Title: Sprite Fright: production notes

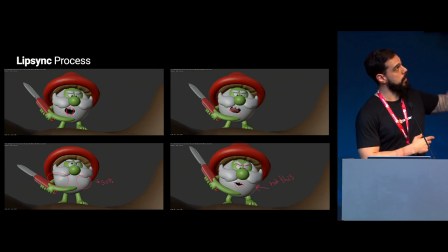46:17 And we go and on and on and on and on with the retakes, with the notes. So like pushing, until we end up, we don't have more time to finish the shot.
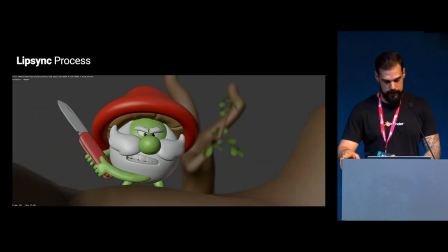46:32 I mean, it's like the deadline of the shot, and then you have something like this. That doesn't have any sound, but yeah, this is the last already,
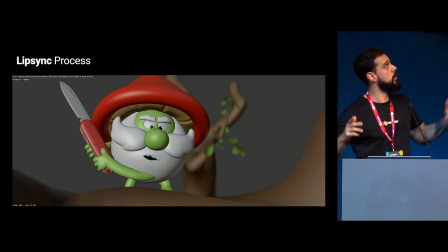46:43 everything polished, has mustache. Well, everything is animated, so that's what it ended up being on the movie. That's my part.
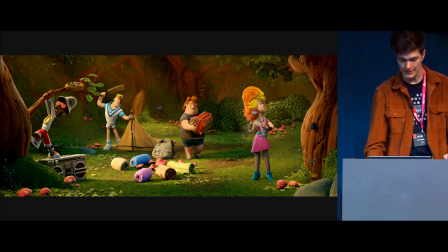47:01 Hi, guys. I'm Bo. I'm a 3D artist on Sprite Fright. And I'll talk a bit more about the practical side of how we approach lighting.
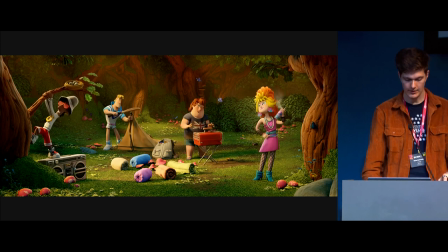47:08 So, is it light? Great. So, planning really helped out in most of the cases for the sequences.
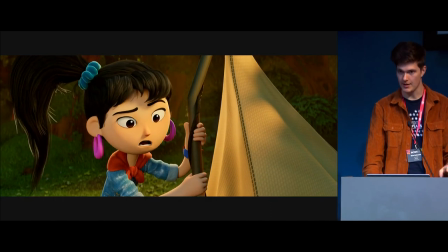47:16 For instance, when the students here set camp, and you would create an initial
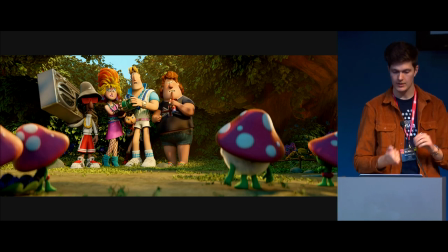47:23 lighting pass of the establishing shot, and the plan is to copy and paste and refine it, this particular shot to the other ones.
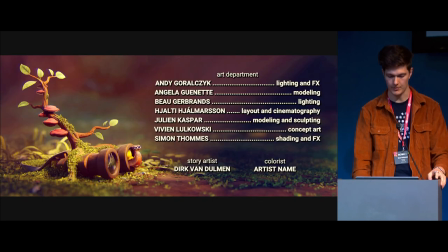47:32 So this creates a better workflow, basically, and the values are mostly consistent.
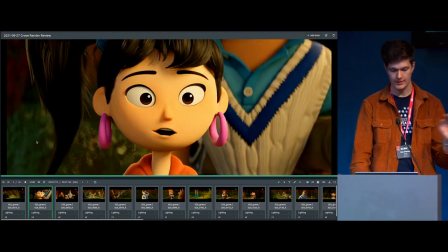47:42 So once we have an entire lighting pass, we'll throw it into Kitsu.
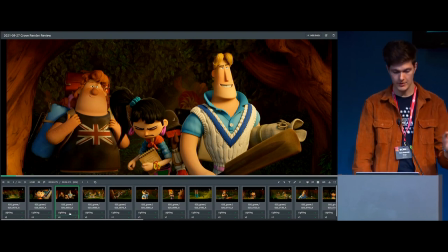47:46 So here we can, also for animation, but in this case for lighting, we can just throw it in there and we can compare them.
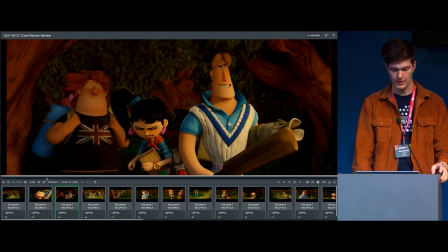47:53 We can compare it to
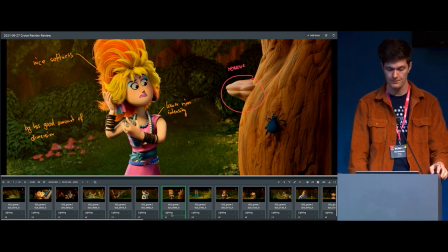47:57 the values, and it has annotations, which is really nice. This way, we mostly iterated on the lighting.
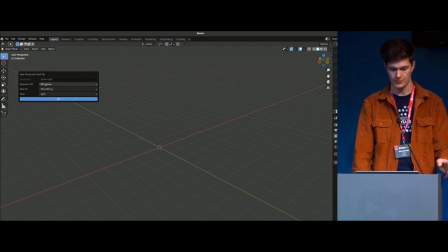48:06 So, but before we can start lighting, we have to, of course, build it. So quickly go into how this is done. So we use the shot builder tool, basically combining the animation and the set.
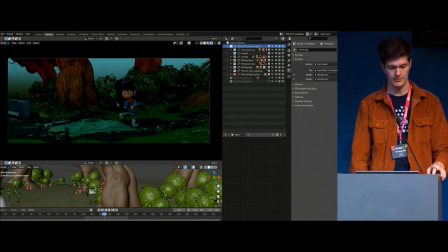48:17 And we added a predefined sky, which has like this, basically like a ramp, so no HDRIs.
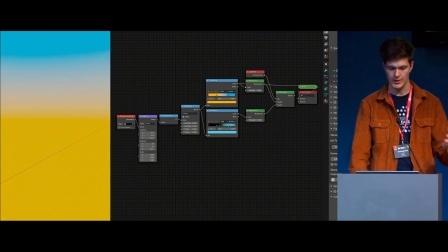48:25 And this way we created a consistent like global illumination. Well, it's not real global illumination, but color.
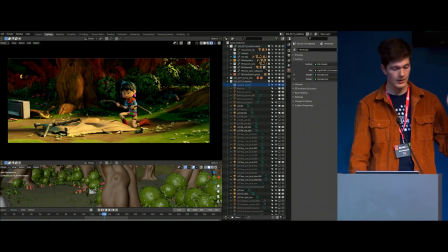48:34 And if there are any gaps, we will fill them with bushes and trees and
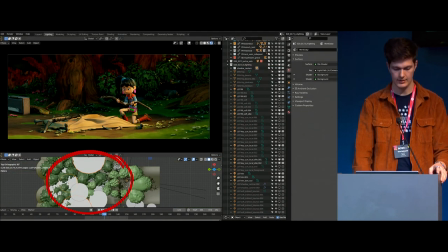48:40 basically start adding key lights and shadow casters, as we call them, or light blockers.
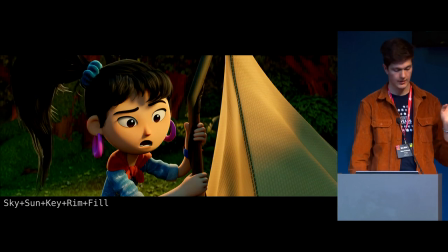48:48 So the lights in Sprite Fright, these are the lights we used, have their own attributes and purposes.
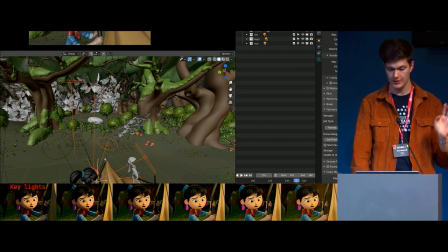48:57 So the key light, especially for this particular sequence, was to mimic the warm sun when they were setting up the camp. Let's see.
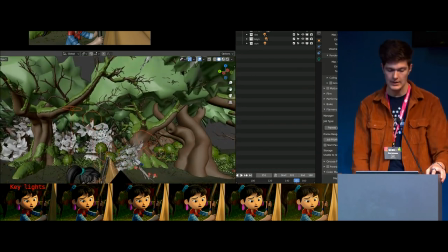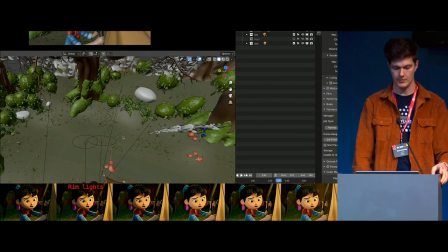49:10 And then the rim lights, we placed them behind the characters to separate them from the background.
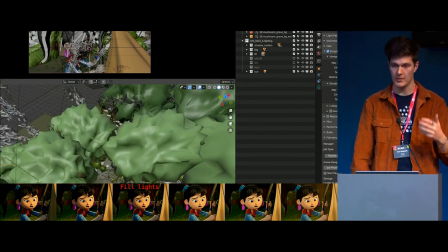49:19 The fill lights we placed above the characters, usually to create more dimensionality, to also fake a bit of the global illumination on them as well.
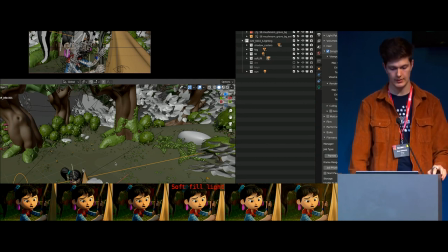49:28 And to soften the characters' faces, we would add soft fill lights on the dark side of the characters' faces to basically create better appeal.
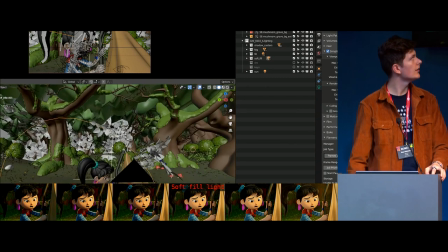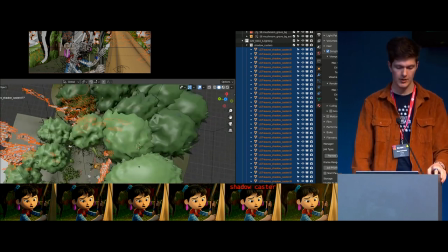49:43 And then, as I mentioned, the shadow casters or light blockers, so light linking at this stage we didn't really use.
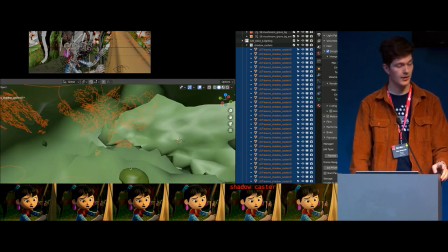49:53 so we used meshes, and the nice thing about it as well is that we could also like block glossy rays.
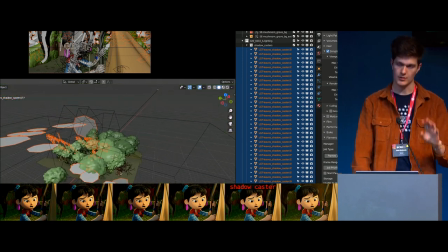50:00 So if there were objects that were too shiny, we could also, for instance, turn off the diffuse and only have, for instance, well, it depends on the effect.
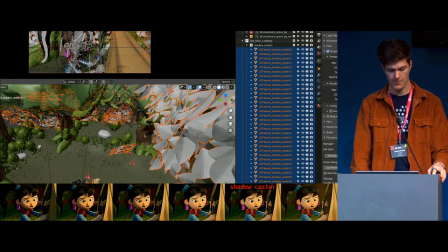50:09 So we have more control for the final image. Finally, we add atmospheric effects,
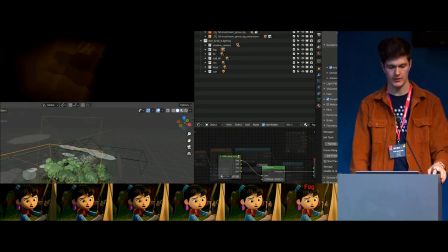50:16 basically an emission shader with a 2D texture that emits lights
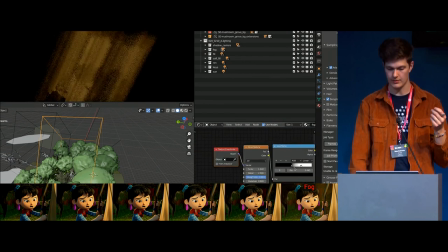50:23 to fake light shafts, basically.
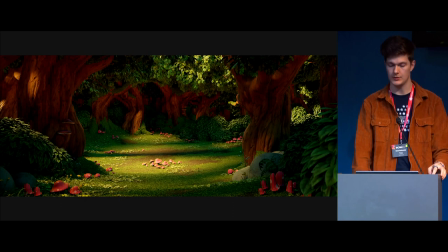50:28 So for me, this really created a really nice structured way to work from.
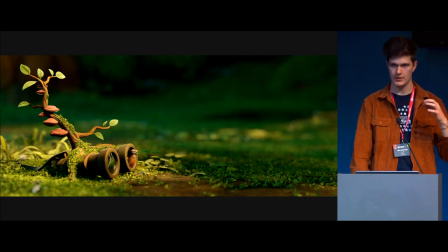50:36 So trying to maintain within the style and the vision of the movie, and using these guidelines,
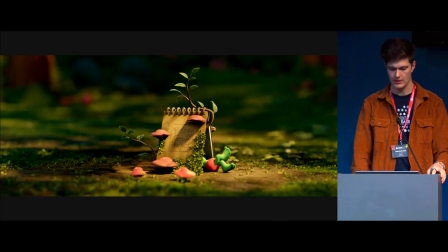50:43 the way we use the lights, how we place them, the predefined presets and stuff like that really helped.
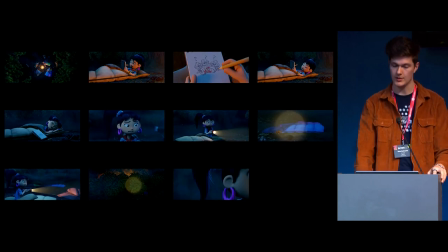50:50 This is another thing. It's just a context sheet. I used it a couple of times to compare the values in a sequence. So we could say, okay, well, this shot needs a bit more key light, for instance. Created by Paul. He's over there.
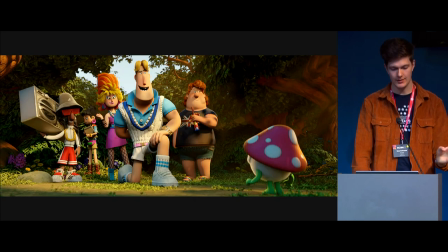51:07 So anyway, besides maintaining consistency, it's not always the goal to have that.
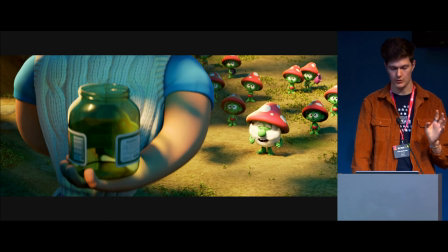51:15 Sometimes you really want to do more cinematic-based lighting,
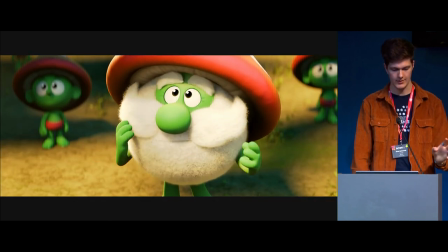51:18 which where you can break the consistency and the continuity to improve.
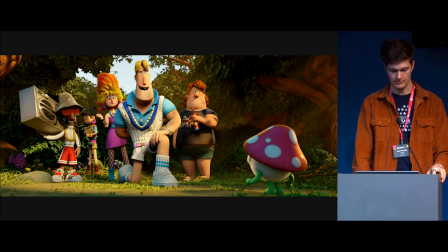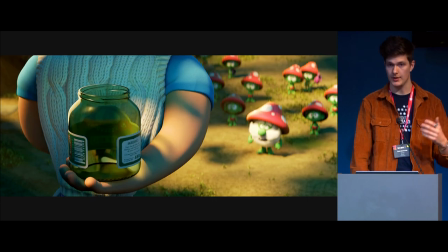51:30 To improve the story and the character dialogue, for instance.
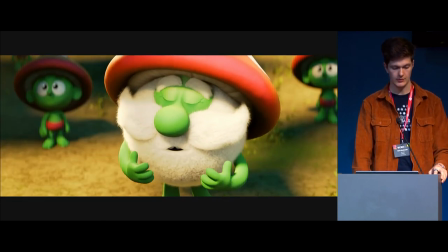51:35 So if you take a look here at these shots,
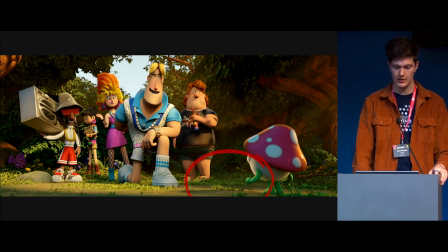51:42 especially near Elder Sprite, we see a shadow there and a somewhat different lighting direction when compared to this one.
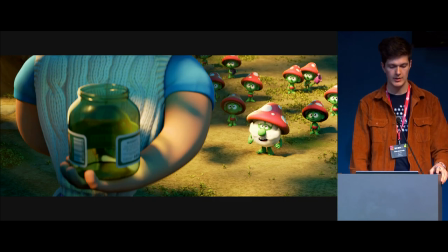51:48 Now, you don't really necessarily notice it when you watch it, but because you want to focus on the story, it really emphasizes it.
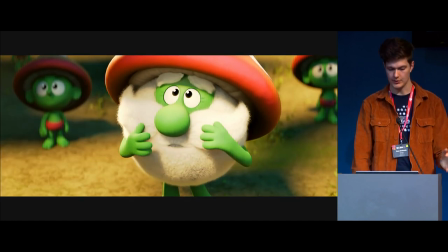51:55 So yeah, this way, it really depends on the scene and what you value. Talking about values, the master of values, Simon, that's it.
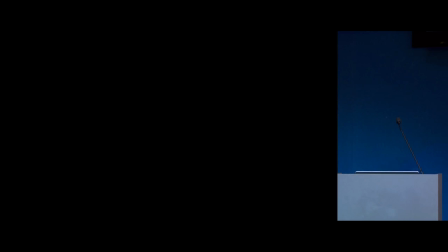Okay. Hi, I'm Simon. We're already running out of time a little bit, so I'm going to try and speed through. I was doing shading and some of the effects on Sprite Fright.
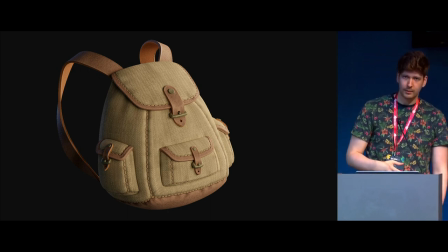52:20 I'm going to talk a little bit about the shading principles.
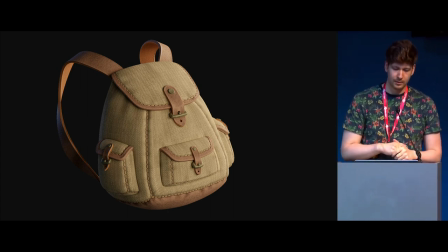52:23 So once we had the style guide set and knew what the movie is supposed to look like, we had this like toy-like feeling and wanted to chunkify all the details. We did a style guide for the shading principles. So one of those aspects is that we wanted to have the surfaces have really large enlarging patterns,
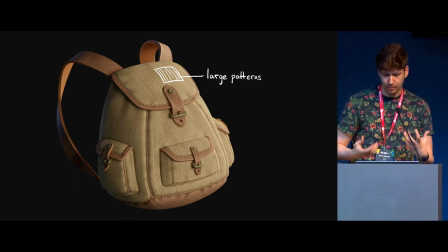52:39 so they're larger than life, to make it a little bit more like small scale and toy-like. Another thing was chunky details, to also not distract with a lot of small, noisy detail. And then keep the specularity overall pretty low for the appeal also.
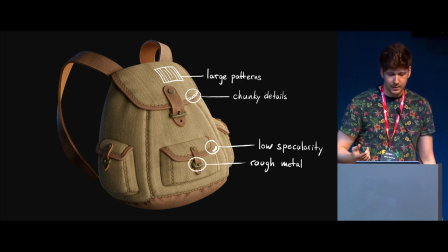52:56 And alongside that, also make the metal values quite rough overall. And then also keep the bump detail quite low in profile. And within the surfaces have a relatively low contrast.
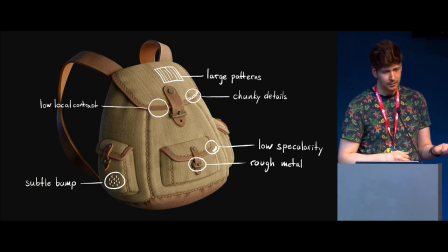53:11 So we have these strong and clearly defined colors that we don't deviate too much from within a surface.
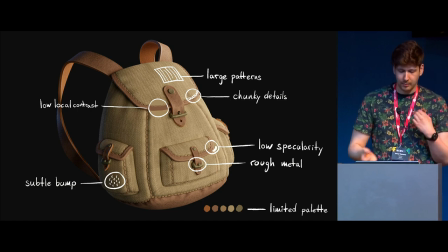53:17 And then also what Vivian was working on, defining the palette in a way that it's clear and we don't deviate from that too much.
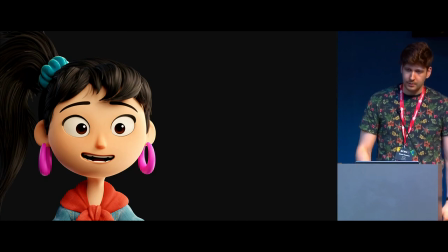53:25 And then for the character shading specifically, something that we wanted to
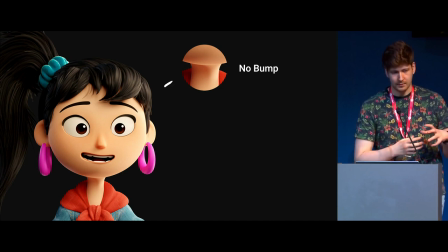53:30 focus on is not make it too realistic in the sense of actually skin, but still make it flashy and alive.
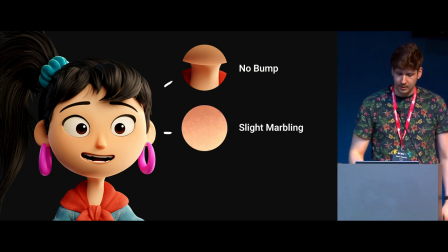53:37 So it's very stylized. We didn't want to have any bump, but have like a slight marbling effect just to make it a little bit more appealing,
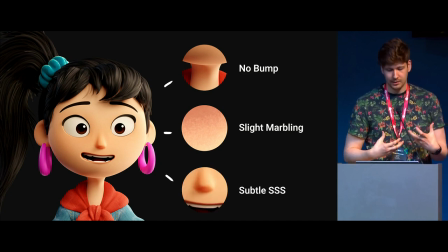53:46 and a subtle SSS to make the characters come alive, but not too realistic in the sense of actually creating skin.
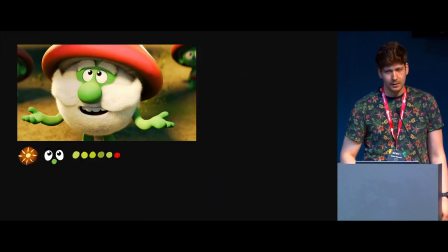53:53 And in terms of colors for the characters specifically, we had these very two different moods in the daytime and in the nighttime. And to be sure that we can hit the right style in terms of colors also,
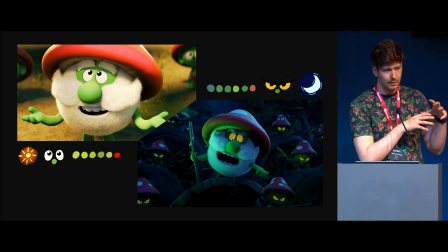54:04 we actually baked a different color palette into the shaders themselves, where you could switch between a night version and a day version, and depending on that switch, they would use different colors in the shaders directly.
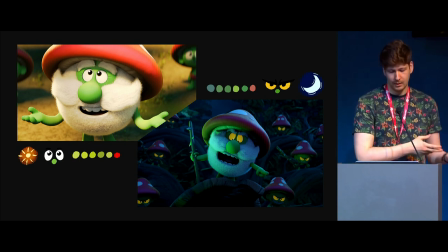54:16 So we didn't have to rely on the color grading afterwards to make that mood hit, but we could also just do it in the beginning of the pipeline.